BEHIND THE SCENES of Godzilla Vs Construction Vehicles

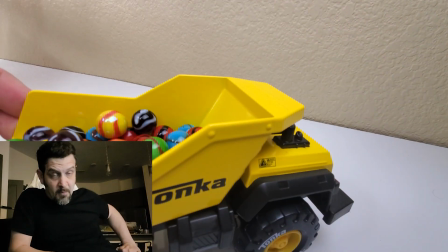0:00 Welcome back to another behind the scenes of Marble Mayhem and how I make my videos.
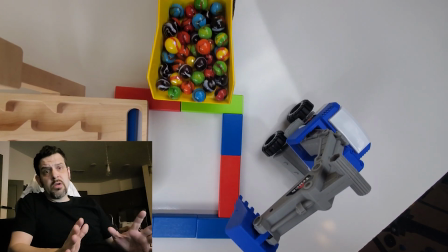0:06 If you've never been in my channel, make sure you watch the regular videos, but then definitely come back for the behind the scenes.
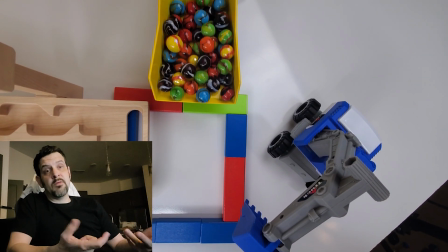0:11 I'm going to kind of give you some insight of how I make my videos for any aspiring filmmakers. If you've seen my other behind the scenes, it's a lot of similar stuff.
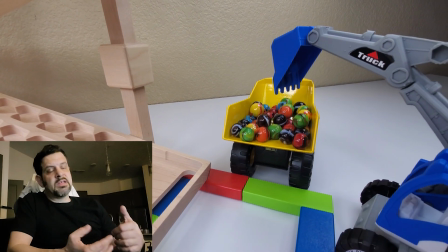0:19 I make sure that I get multiple angles of the same shot I'm wanting to do because I don't always have a storyboard.
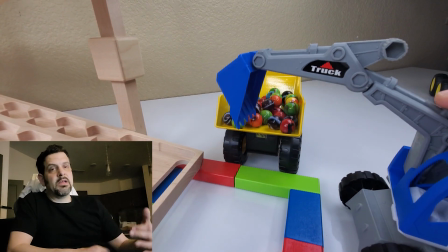0:26 So sometimes I'm like, I don't know what I'm going to do. So I just make sure I get multiple shots as many times as possible.
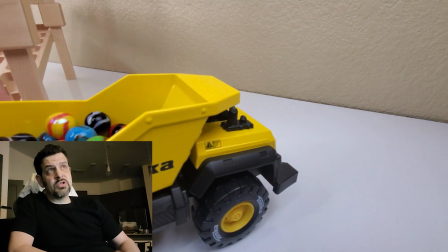0:31 It's better to have more footage than less footage. Here's a perfect example. Getting kind of a front view of the vehicle moving.
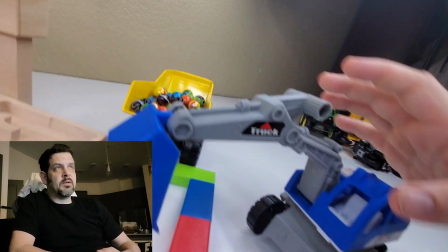0:38 And I'll put some sound effects over it. Then I'll get the back part of it. And I also film these things in 4K.
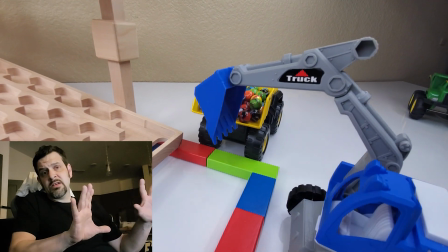0:46 So when I edit, I can actually edit it down to 1080p. And I can cut my hands out and whatnot.
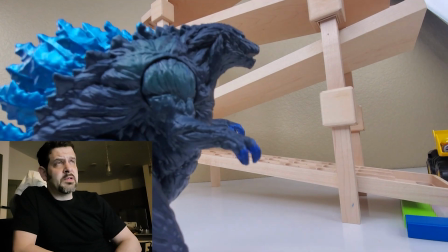0:52 So for example, I think right here is going to show a couple angles of this Godzilla that I have coming. in right now for the scene he's coming in
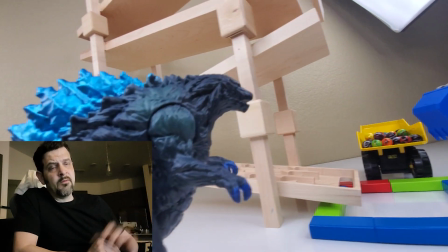1:00 stomping I'll crop the fingers out there because I've been able to stretch zoom into the video because I film in 4k and excuse me
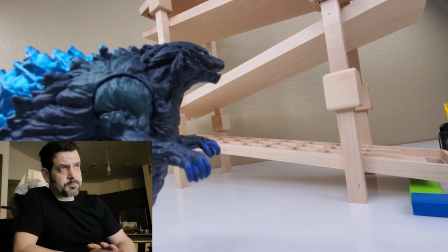1:08 I'm getting multiple shots of it because I never know which one I'm going to use sometimes I do a little bit more planning out I will have a storyboard
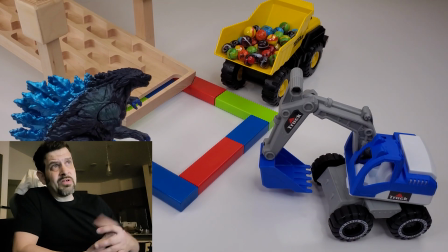1:15 but for my Marvel videos I really just kind of go with it and I always I always try to get close-up views of
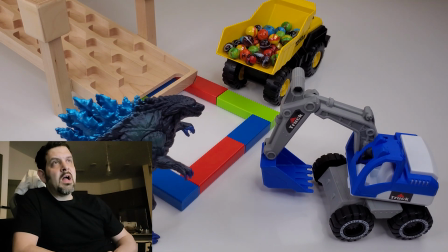1:21 the if any characters are interacting or talking or making noises I try to get a full back shot and then I'll get a couple of close-up
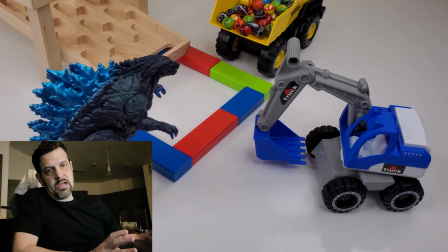1:29 shots of each one of them and that just makes it a lot easier to edit and it makes it more interesting for the videos as they
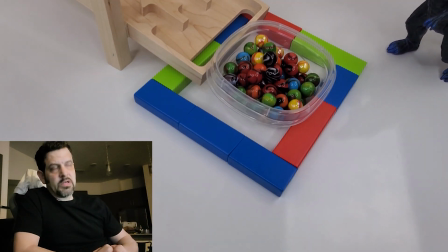1:36 progress it's not just a falling far back shot of everybody moving and talking but I can actually cut in a little bit keep the pace of the the videos going
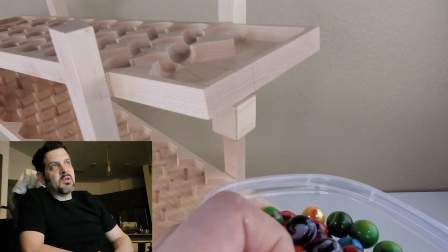1:44 and again there's my character another character that I use frequently the hand and I usually show off whatever marble track that I am
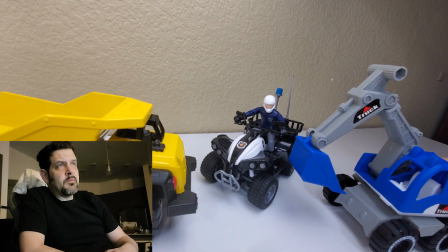1:52 filming for this is one that I had custom made here again I'm gonna use should be a perfect example of how I get a far back view so he's talking far back view more than likely yeah he's probably going to talk with him and then you'll
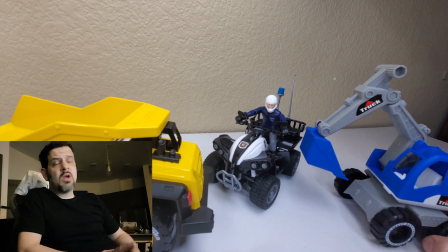2:06 I'll show you a couple of close-up shots so the close-up shots are the same conversation they're all having it's just that as he's making his noise
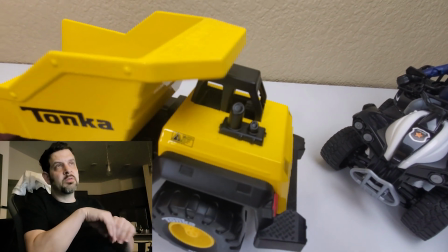2:14 make a noise from talking then it'll kind of cut in closer to make it more interesting and you can you know with 4k you can
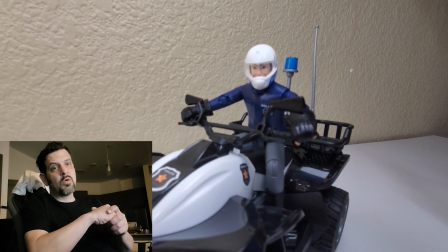2:21 kind of do that anyways if you get a really good shot but with 4k a lot of times I try to get as close
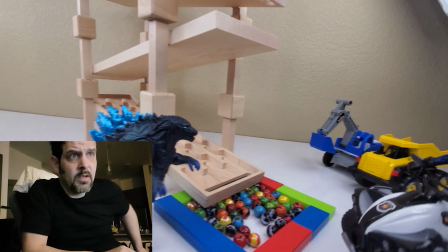2:27 the shot as i want but just a little bit extra so it doesn't always work that way and here the the
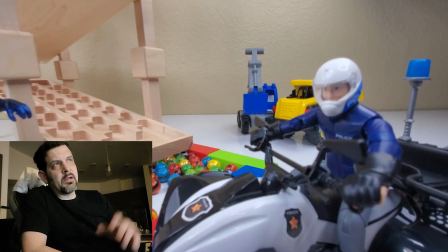2:33 looks like right here i'm getting shot of the police officer coming up wanting my characters in the background for interest i just to make it interesting
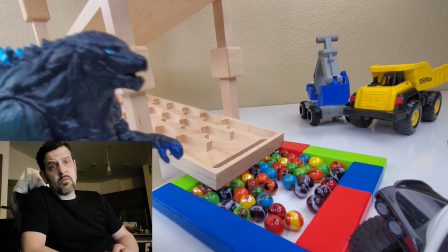2:40 then i will get the close-ups of both of the guys conversing i don't remember exactly what they're conversing about they're complaining about how the marbles are
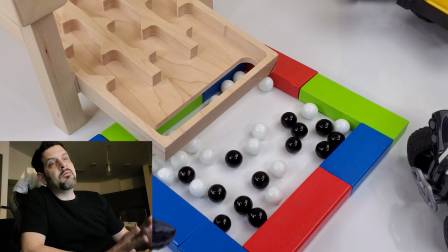2:47 happening or something i don't know it's silly stuff and there if i would put a smoke effect or something that would make it look like a little
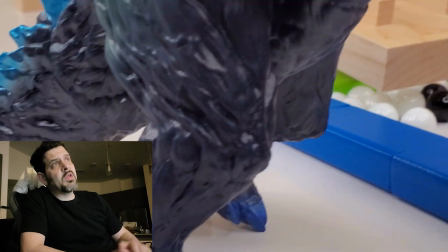2:54 transition um for a special in fact they're very easy so if you like this type of videos or you like my actual edited videos or the
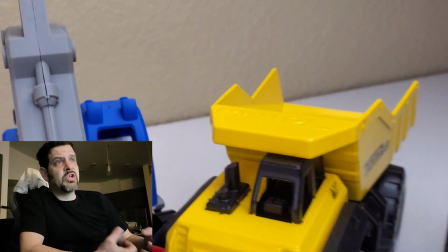3:00 behind the scenes either way like and subscribe if you have any comments suggestions let me know and thanks for coming to marble mayhem